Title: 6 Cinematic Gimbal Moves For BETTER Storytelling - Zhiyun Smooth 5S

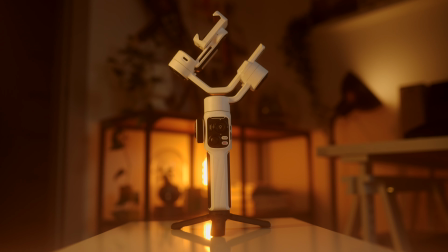(0:00)
Zhiyun sent us their brand new gimbal, the Smooth 5S, to create a mobile short film with. And it's a banger, and we're going to teach you all the ways we used a gimbal to get next level storytelling.
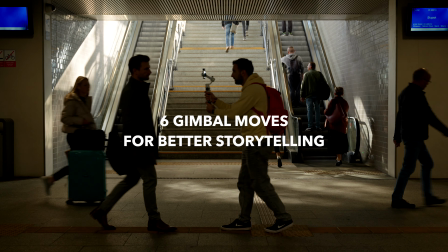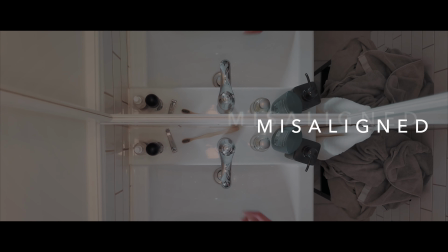Action. So number one, let's get started with the fill light, because we totally thought that this would be a gimmick and that we wouldn't actually use it on set. But in fact, it came in super useful. Light is so important when making films, and especially with mobile short films.
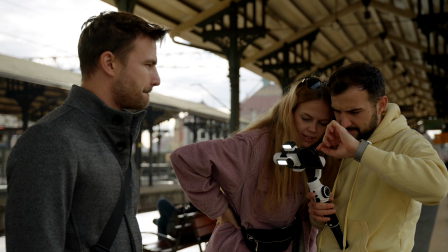(0:37)
With such a small sensor, you really need the most light possible. The fact that you've got these two lights And space to expand for a third as well on these magnetic ports. on your gear already on set, ready to go, super useful. Came in clutch. Number two. Moving with the shot. We don't actually know what to call this one, but we loved this move on set. So basically, a number of scenes in the film, you'll see that we follow the movement of the character very closely. For example, when he walks into the restaurant, and the moment he has that sort of stop of hesitation, we stop quite abruptly on the gimbal. When he hits the pillow, there's a little bounce. As he gets up off the bench, you know, it's a up and follow.
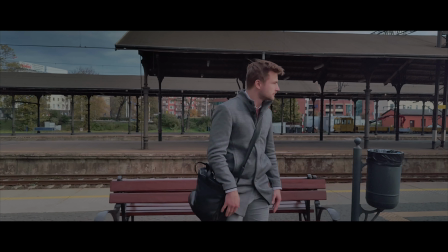(1:19)
So basically, You experience the shot more intensely, and it helps the viewer feel like they're a part of the scene.
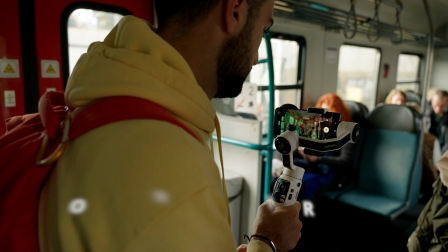(1:26)
Exactly that. Number three, the budget slider. We do actually own a mobile slider. Have we used it? Have we boofed? No. You can get this effect with a gimbal. As long as you've got steady, fairly steady-ish hands, yeah, that disqualifies Sal. I can't do this. Then, you know, you can do a little... And if you put something very close to the front of the camera, like in the frame,
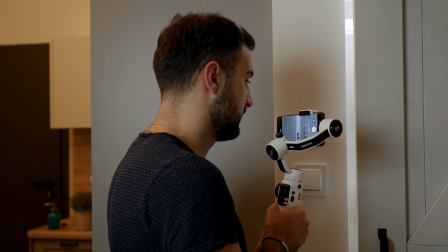(1:53)
you don't even have to actually move that far a distance for it to feel further than it is. Yeah, that's a bonus tip. Include a very close foreground element to enhance that parallax effect. You just said what I said, but better. That's what I'm here for. Moving on to number 4. Motivated movement. Now this is slightly different than number 2, so listen carefully to distinguishing features.
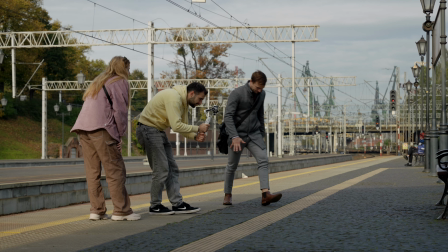(2:19)
We move with a purpose to enhance the effect of the scene.
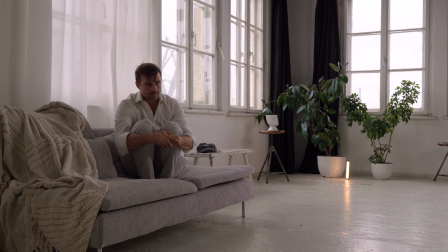(2:25)
For example, the shot where he's lonely in the studio. We're moving away to reveal more of the scene.
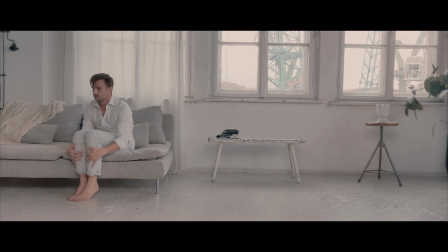(2:32)
We're moving away from him, you know. We're not his friend. The camera is not his friend. But also, the room gets bigger and he gets smaller, enhancing that effect of him being alone. So sad. But so powerful. What else?
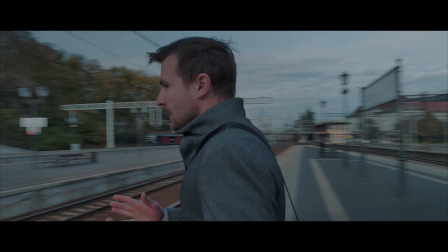(2:49)
We created this intense chaos by spinning around him quite fast on the train platform, both with him and in the opposite direction, so you as a viewer can't really work out what's going on, and that really intensifies the chaos. And as much as it pains, well, me or anyone to say it, no matter how good a filmmaker you are, it would be really hard to get these shots handheld.
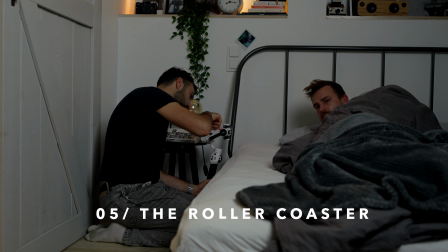(3:13)
Point 5, POV. It's not a gimbal vid without mentioning POV. There's one scene in particular where the juicy POV mode came in useful,
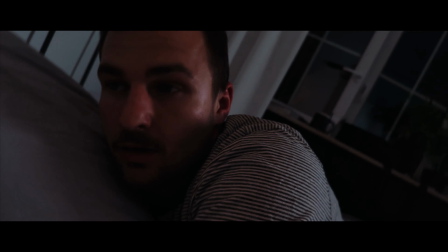(3:22)
and that is when he's hitting the pillow on one of the takes, and we just sort of went with him on a 90-degree turn, and you know, you are going literally on an adventure with the character. He's not just falling into bed, you're falling into bed with him. Cheeky.
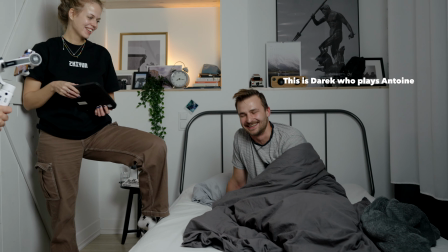(3:42)
Antoine, you dog.
Hi, I'm Antoine.
And finally, wanted to mention this shot because we found ourselves coming back to this a few times throughout the film, and that is the top-down shot.
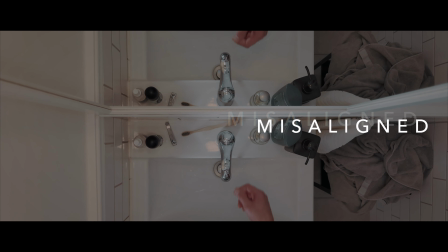(3:55)
I like to see this as the unusual shot.
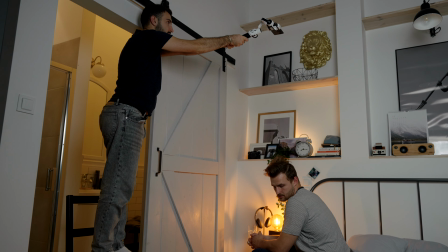(3:58)
It's a little bit unexpected, I think, in cinematography, and it gives this idea of like surveillance. So, you know, you're like a third person or like out of the scene.